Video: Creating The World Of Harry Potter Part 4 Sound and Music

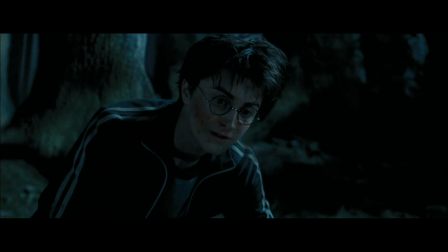1499s
When the Dementors show up and the ground freezes, what I ended up doing was taking old school ice cube trays and recorded them
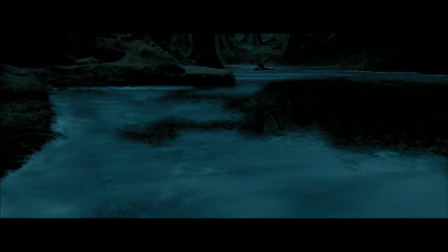1510s
opening with the lever. And it makes this very, very peculiar, subtle little sound.
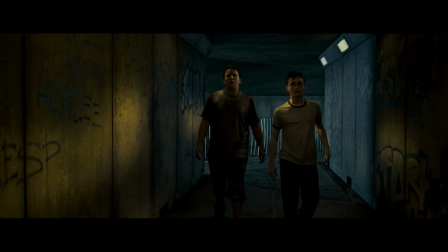1517s
So, you know, making things freeze, it creates a mood and an atmosphere. Atmospheres, sometimes on films, don't tend to go a lot further than just air and wind.
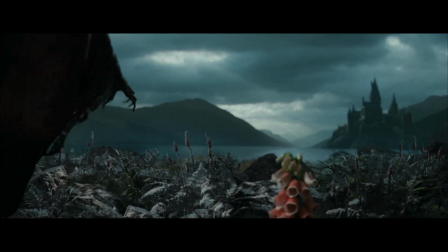1529s
But on Potter's atmospheres, they play an enormous part in creating the world.
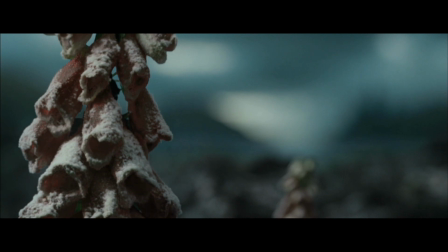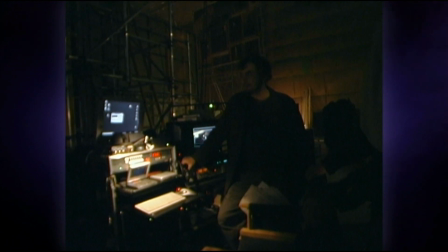1540s That's too... That's a pig. Cats are not that funny.
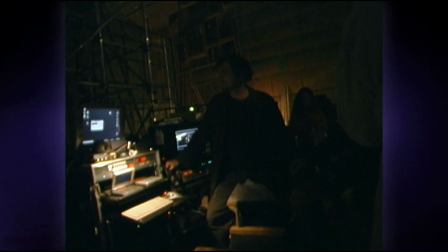1548s That is good. Donkey is good. Mm.
I think in Harry Potter, sound is as important as music.
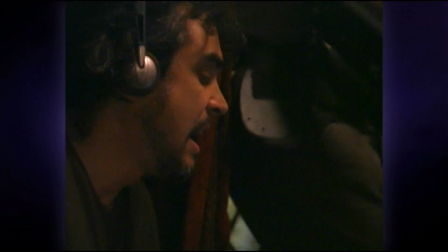1553s And action!
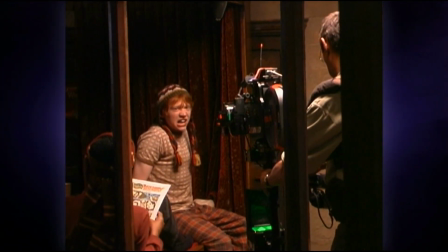We try to keep a lot of scenes without music, meaning that everything would rely in the source sounds.
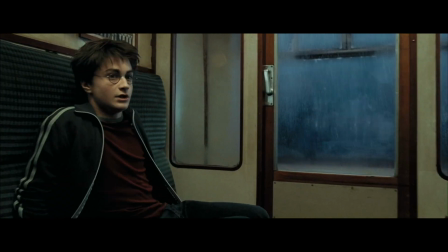1570s
It was about how would we create the tension just through sound.
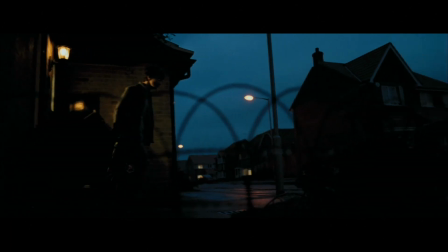1575s
And when the night bus turns up, the music was not dominating at that point,
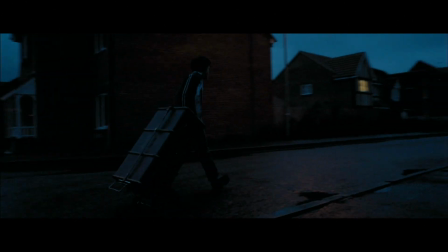1580s
so you get a chance to sort of add little quirks to the sound.
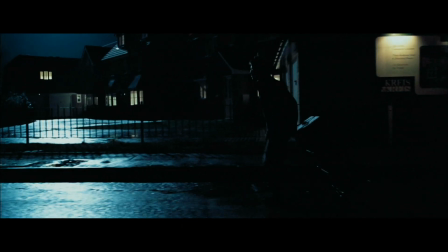1588s
That scene is a very small and sort of unassuming scene in many ways, but right away its possibilities were obvious. You hear the buzzing of the halogen street lamps.
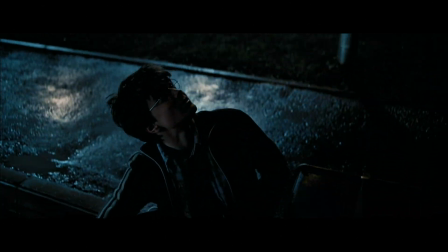1607s
There's a little insistent zzz. A breeze.
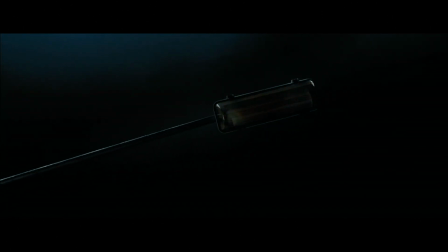1614s
I mean, distant traffic.
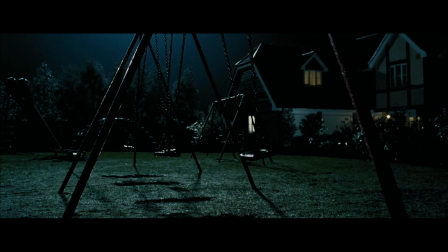1617s
So Harry's very isolated, he's alone, it feels cold, and it's sound that does all of that.
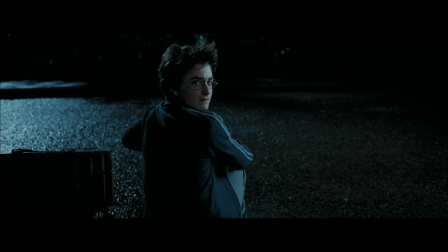1626s
The squeaks and the roundabouts are all kind of slightly creepy fairground sounds, you know.
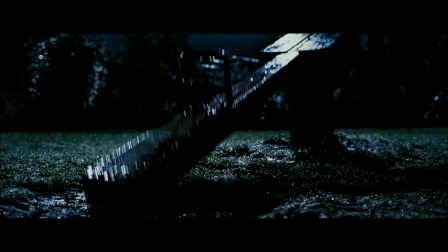1632s
It was all about suspense, you know, making the audience wonder what was happening, was Voldemort there or not. And then you have this bubbly, fun vehicle coming in.
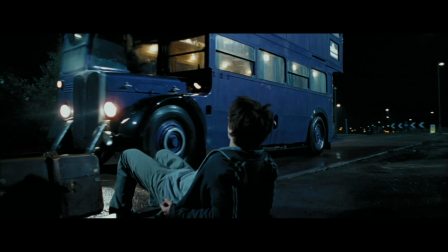1645s
It does take you through an emotional journey in a very quick space of time. We were discussing what we were going to do with the night bus.
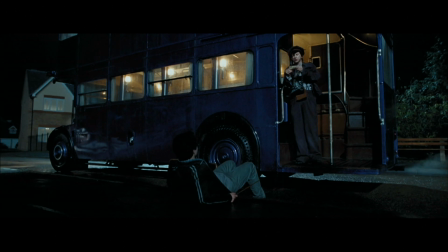1654s Welcome to the night bus.
And I said, well, what about if we go and we depart a little bit and we go a little acid jazz?
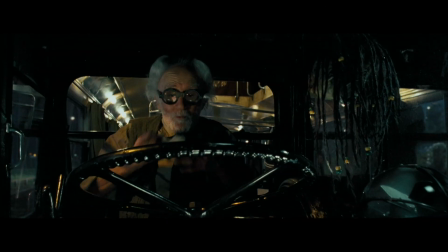1663s It's going to be a bumpy ride.
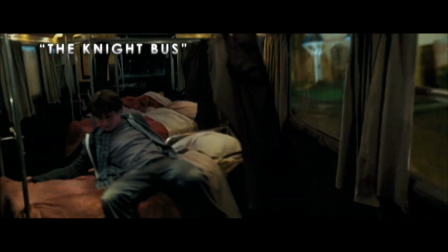John is a terrific jazz pianist, somebody with a tremendous command of the vocabulary of jazz.
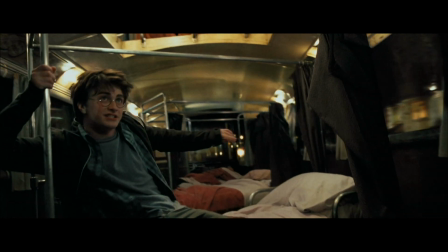1679s What did you say your name was again? I didn't.
And it was so much fun, the scoring of that.
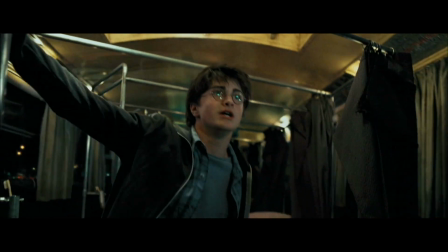1684s
He had a big, huge brass band.
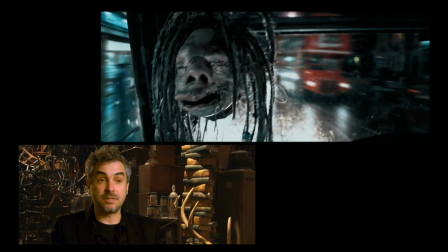1688s
The biggest brass band I ever seen in my life, playing all this music that is funny, is spooky.
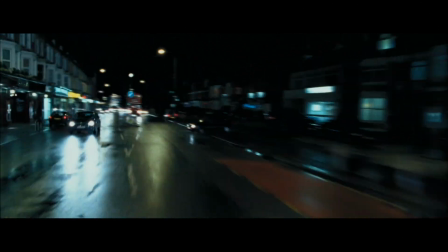1697s
It's really bizarre, that piece of music.
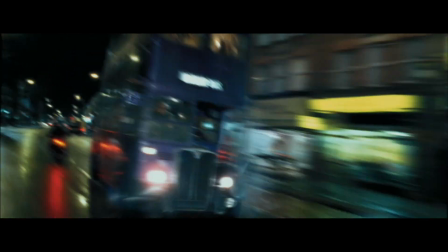1703s
John brought in saxophone. There was an accordion, so you get this wonderful squeezy noise when the night bus does this.
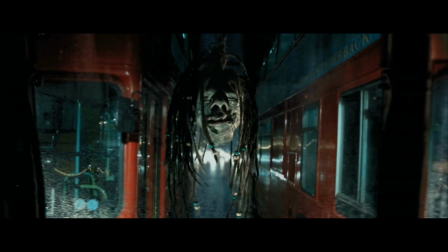1715s Mind your head.
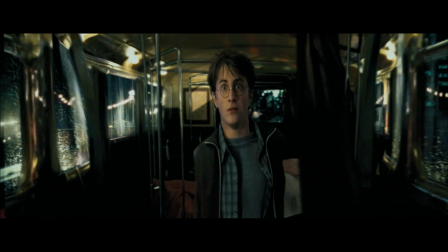When we recorded the music with the orchestra, I thought Alfonso would tear his hair out and say, what is this crazy thing? He loved it. It was the quintessential piece of silliness. For the Quidditch World Cup scene...
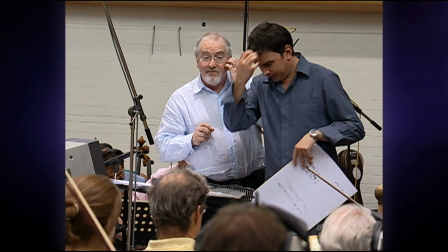1739s It's the Irish!
Patrick came up with the idea of writing a kind of Irish jig because of one of the teams being Irish.
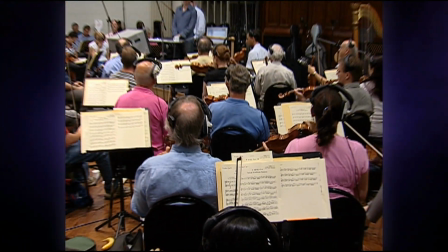1749s
So he wrote this very simple Irish fiddle tune.
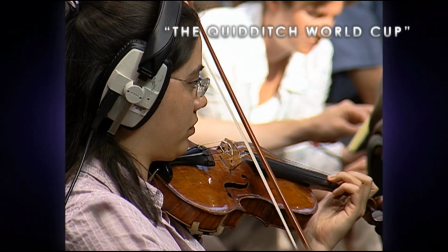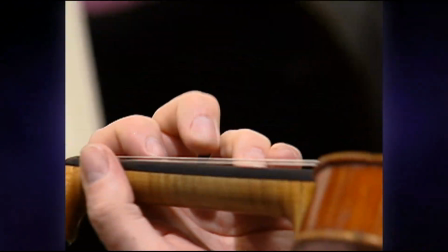1757s
And we recorded the Irish fiddle line first. But not with one fiddle, obviously, it was the entire, all the violins of the London Symphony Orchestra.
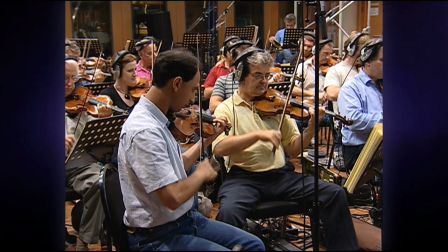1767s
And so he said, don't be too wonderful and do it without any vibrato or any kind of, make it dry, like real fiddlers do.
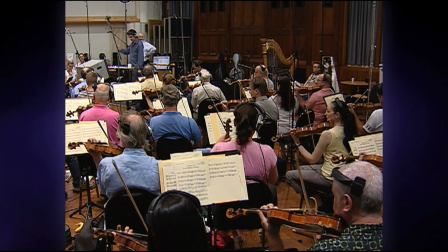1777s
Then Patrick said, can we track it? Which means, can we get them all to record it again on top of what they'd previously recorded?
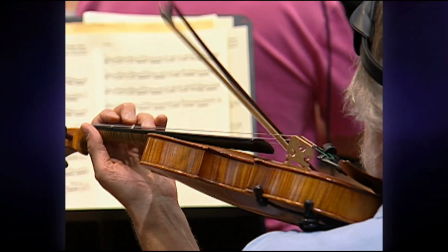1787s
So we had like another 30, 40 violins over the top of that,
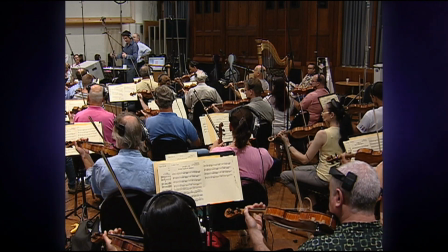1791s
all playing this one sort of Irish jig line, which you'd normally hear with one violin.
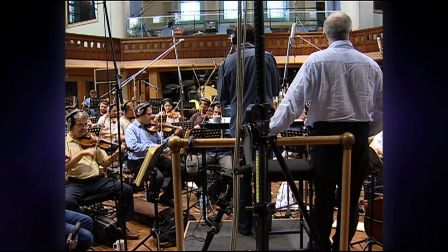1801s
So the impact of that was quite amazing. But that's a great opportunity, you know, to write a piece of Celtic music, which is really where I come from.
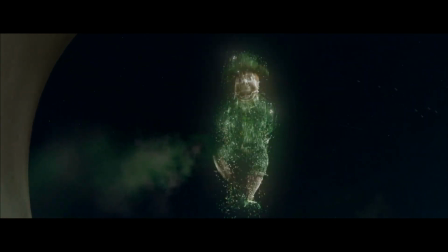1809s
I'm Scottish, although my name's Irish, and my background is sort of Ireland twice removed.
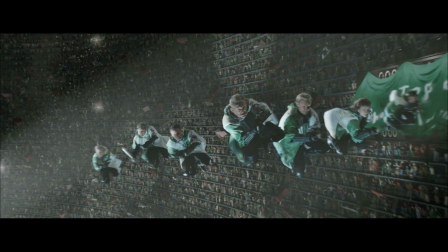1816s
I was brought up with listen to a lot of Celtic music. I think Patrick always brings his heritage to his music, actually.
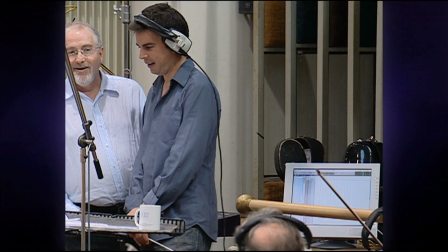1822s Yeah!
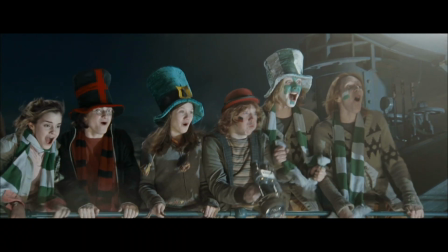1825s
Look at that, what do you think? Now, something like Harry Potter, I think if you listen carefully enough, you can hear a Scottish composer in there, yeah, for sure.
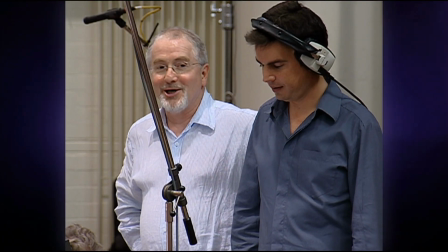1833s
Keep us in check. It sounds more Irish than Scottish.
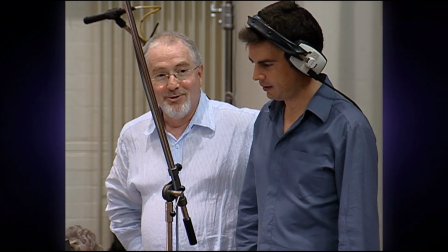1838s
That's my concern. There's some cues that have, you would call them Scottish snaps.
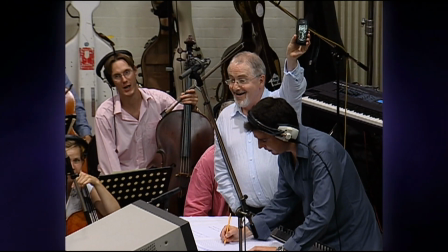1844s
But I didn't consciously think, oh, I'll make this Scottish. But clearly, being brought up in Scotland, you know, it's part of my early musical DNA, and it comes out whether I like it or not.
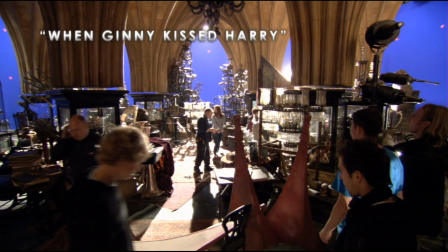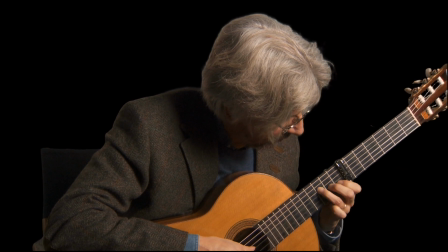1861s
I've been a musician of various kinds, including a classical guitarist and a composer, and I'd written for ballet. I used to love the blues, and I used to be a blues guitarist when I started out, and that's a major inspiration to me.
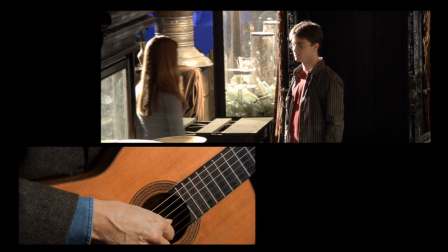1876s
I just wanted to write a romantic piece, give them their beautiful moment,
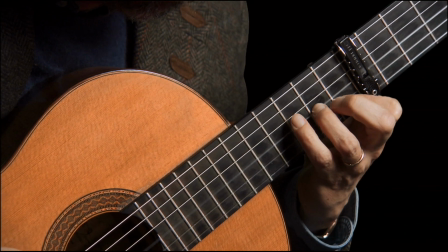1884s
quite poignant and gentle.
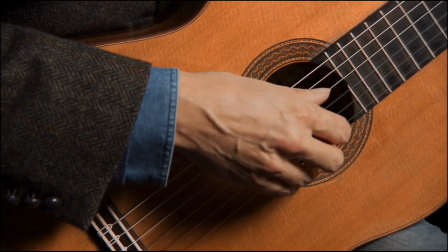1887s
So the music felt to me like it wanted to be that kind of simple, romantic, love story kind of piece. I sort of thought of a continental film somehow. It felt like it should be like, you know, something came out of Italy or France.
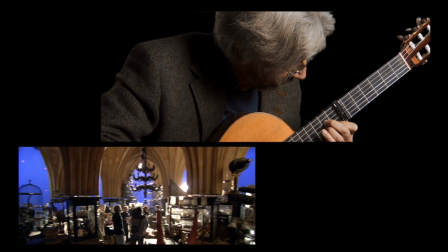1900s
And so I played a guitar piece, and then I just fitted a few instruments around it to build it.
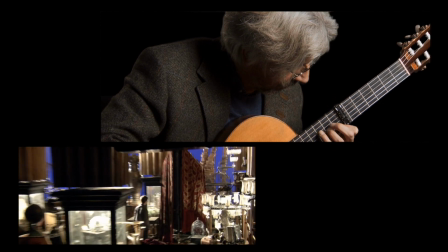1905s
But basically it's based on a simple guitar tune.
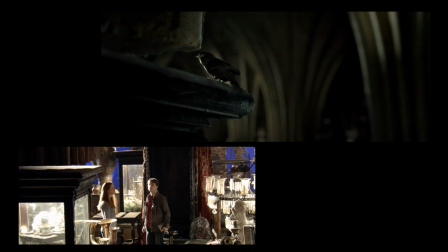1911s
You really feel for these two people who are clearly in love, and they feel awkward, they don't quite know how to get together.
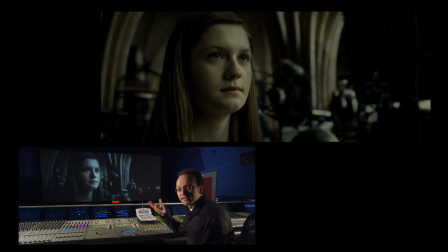1920s
And the music, with its sort of beautiful simplicity, is a wonderful accompaniment to that.
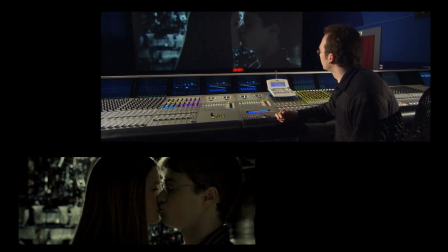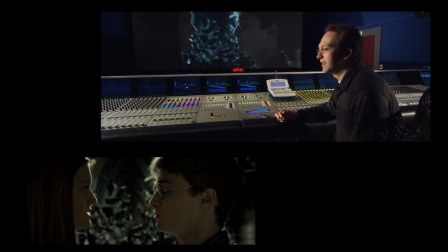1934s
Good Foley kiss there as well.
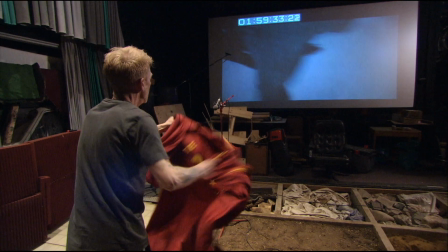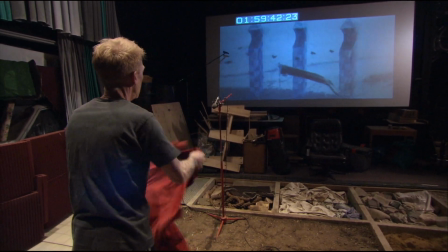1942s
Foley is a part of the sound process where we go into a studio and we re-record everything that you hear. We cover every sound effect, ranging from footsteps, cloth flapping,
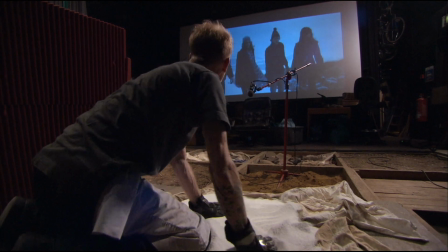1957s
dragon's wings, everything that happens in a film we'll try and copy within a Foley stage. Putting a wand down, standing up out of a chair, sitting down in a chair, holding hands.
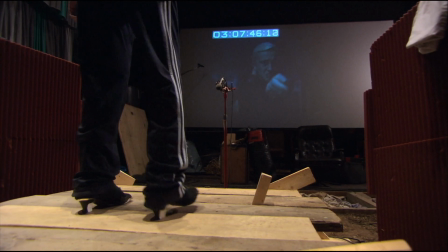1969s
We create an additional soundtrack to go with the original sound and to go with the sound that editors have created, sound designers have created, so that they have a whole arsenal of sound, basically,
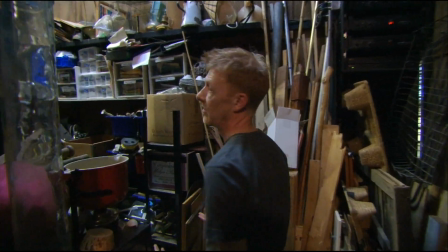1981s
to work with for the final mix. Everything you could imagine that you would need for a movie is probably in this room.